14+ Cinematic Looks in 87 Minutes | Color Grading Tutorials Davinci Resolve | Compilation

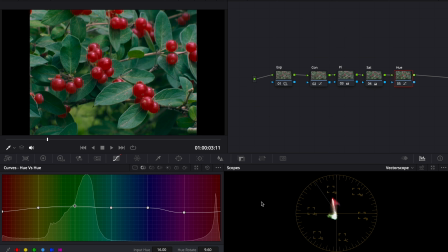[49:27]
And I'm going to bring the greens more warm, just to give it like a warmer cast, like it's a warm summer day. If I turn this on and off, you can see those reds now look a lot more deep, rich, like it would be with film.
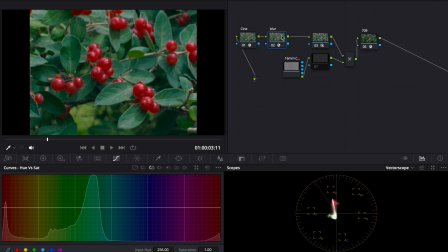[49:42]
So now we can go back to timeline, and you can turn on the blur, and you can turn on the grain, and now you can see this grain and this blur are looking a lot more cohesive.
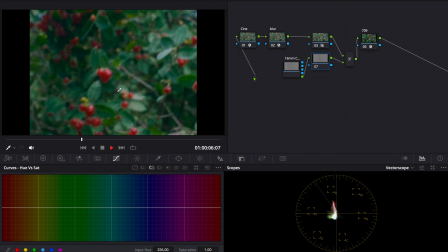[49:52]
And if I play it, it's looking pretty good so far.
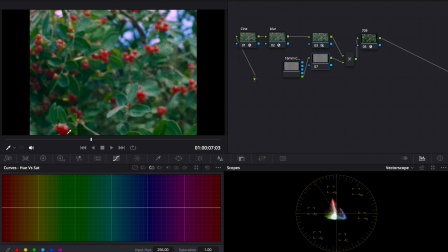[49:57]
And you can see in the highlights, it's pink, like we were wanting it to be.
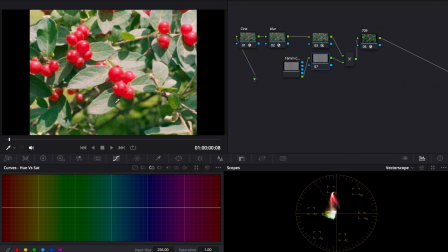[50:01]
You can see I haven't added halation yet, and this is one of the most important parts of this look. What you're gonna do, I would turn off the grain for this. After the blur node, we will put a glow node, and you can see that kind of already is doing something.
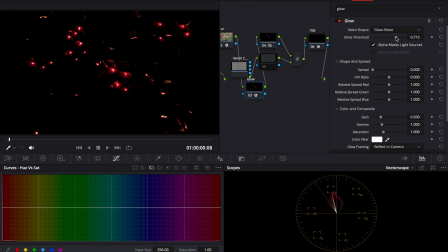[50:17]
We want to do glow alone, and you just want to make really highlight spots show up. Then for here, you kind of want to do an orangish type look, because you usually get like a reddish orange glow. Then you can put this at 0.1.
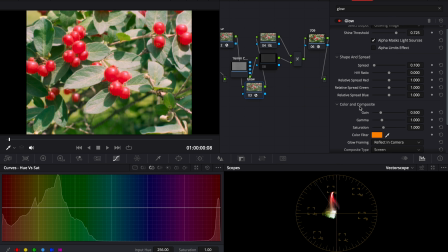[50:35]
Here I'll do screen, and honestly here it's kind of hard to see, so you can do red or you can do orange. Somewhere in between you can do, but you can see this kind of gives it a little bit of a glow on those highlights. It's very subtle, it's almost not noticeable.
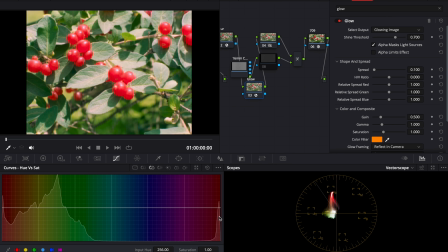[50:54]
And if you have like a nighttime scene, like I'll just give an example really fast right now if I can find one.
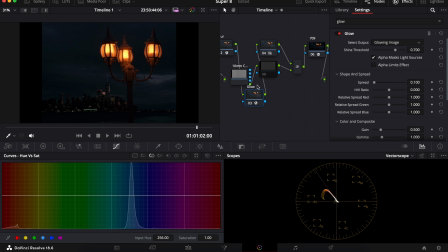[51:00]
So we got this here. If I go to timeline again, you can see this glow. It kind of gives like a highlight around these. If you had white lights, it would look even more intense because you actually get a tint around it. And here, this is actually a good example. But if I zoom in here,
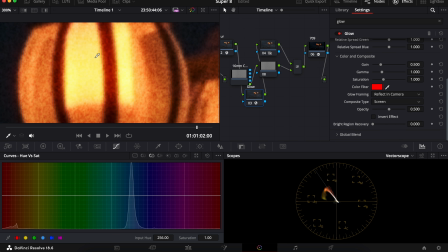[51:20]
you can see if I turn that on and off, you get this kind of reddish glow near the highlights of the image.
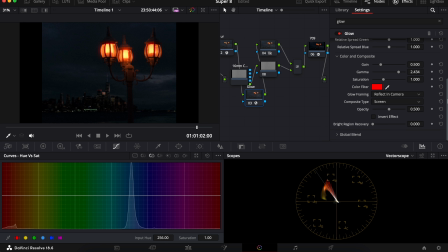[51:27]
You can turn up the gamma like this, and you can get this like really intense glow, or you can make it more subtle.
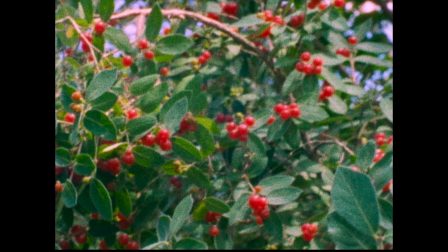[51:33]
Now all of this is completely free. You can see when I turn that on and I turn that off, you get that glowing highlight.
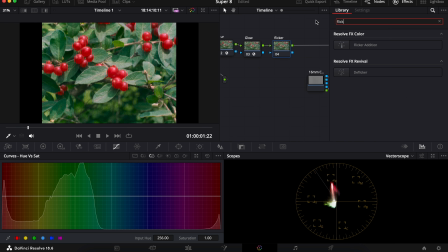[51:40]
Now if I add another one, let's name this flicker, and we're gonna add a little flicker addition.
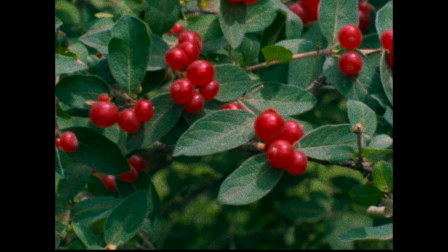[51:46]
If we bring this up into preview, we can see it flickers all over the place, but it's kind of random.
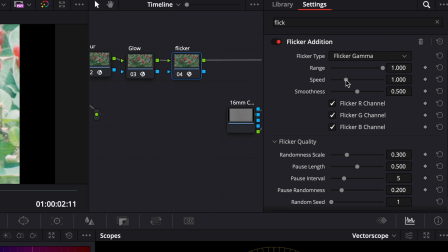[51:53]
We want the range, bring that up for now, but the speed you want to bring like all the way up.
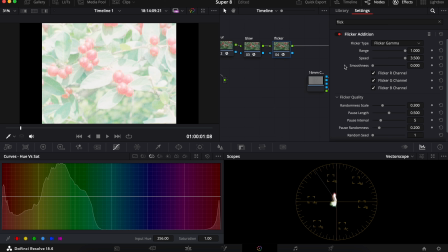[51:58]
Bring the smoothness down, that way it's flickering a lot more.
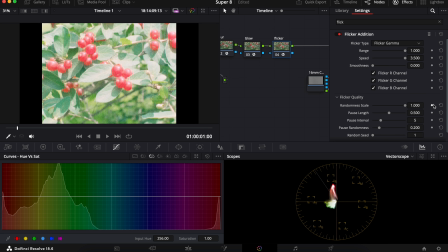[52:01]
The randomness scale, bring that all the way up to get rid of pause.
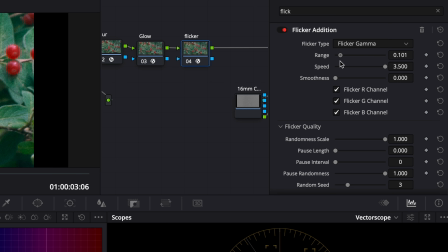[52:07]
Now that we kind of have this all randomly set up, we're gonna drag the range, and now when we play this back,
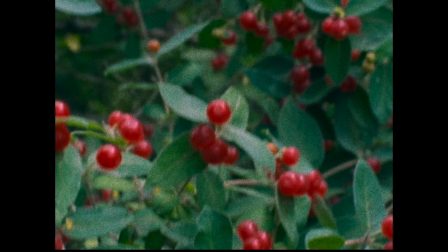[52:14]
you can see it has like this little flicker, this little jitter that looks pretty much like film.
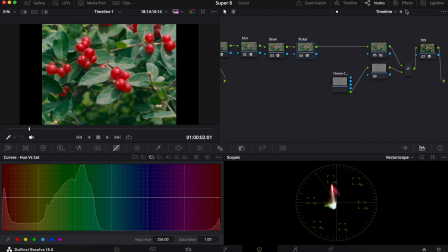[52:20]
Now it's not perfect. I would maybe put it at 0.33, and that's looking pretty much like film.
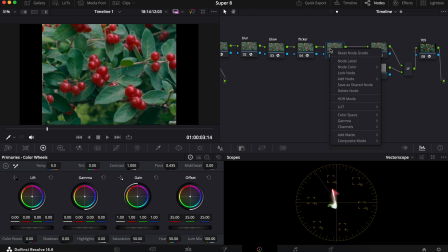[52:27]
Now the last thing we're gonna do is add shake. It has like a camera jitter. What I've found is if you put it on rectified sine invert, that always helps. The motion scale, we're gonna bring that down, but for right now, we're going to bring it up. The speed, turn it all the way up.
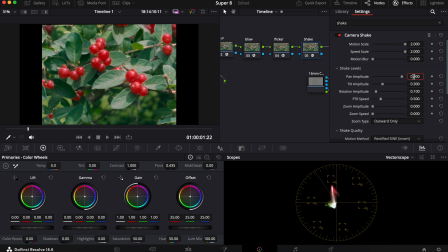[52:44]
Motion blur all the way down. For this, I'm going to do 0.009, and for this, 0.006. Scratch that, 0.006, then 0.009 here, because you want the tilt to be a little more than the pan. Then you don't want any rotation. And here, I'll turn that up so you can really see what's going on here.
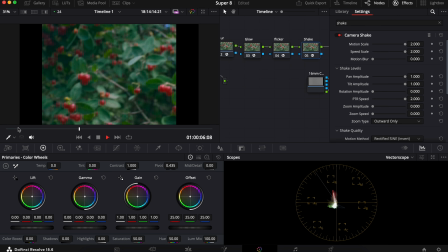[53:03]
Then turn that up. So this is what it looks like basically. This is the shake. This is definitely overkill, but you can see how it's giving it this jittery kind of vibe.
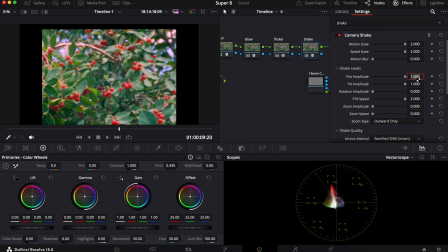[53:12]
So when you're doing this, 0.01,
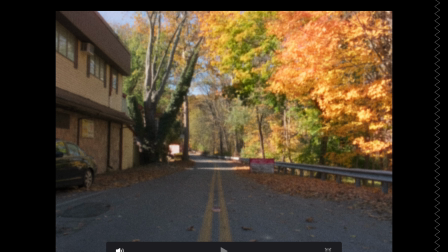[53:19]
0.01, this right here, this is a static shot. You can see that it shakes, and I'm actually gonna put that on a loop.
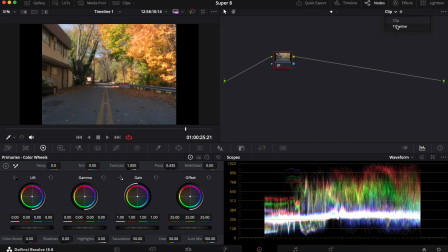[53:29]
And you can see it gives it a jitter. Now this is a little too much of a jitter.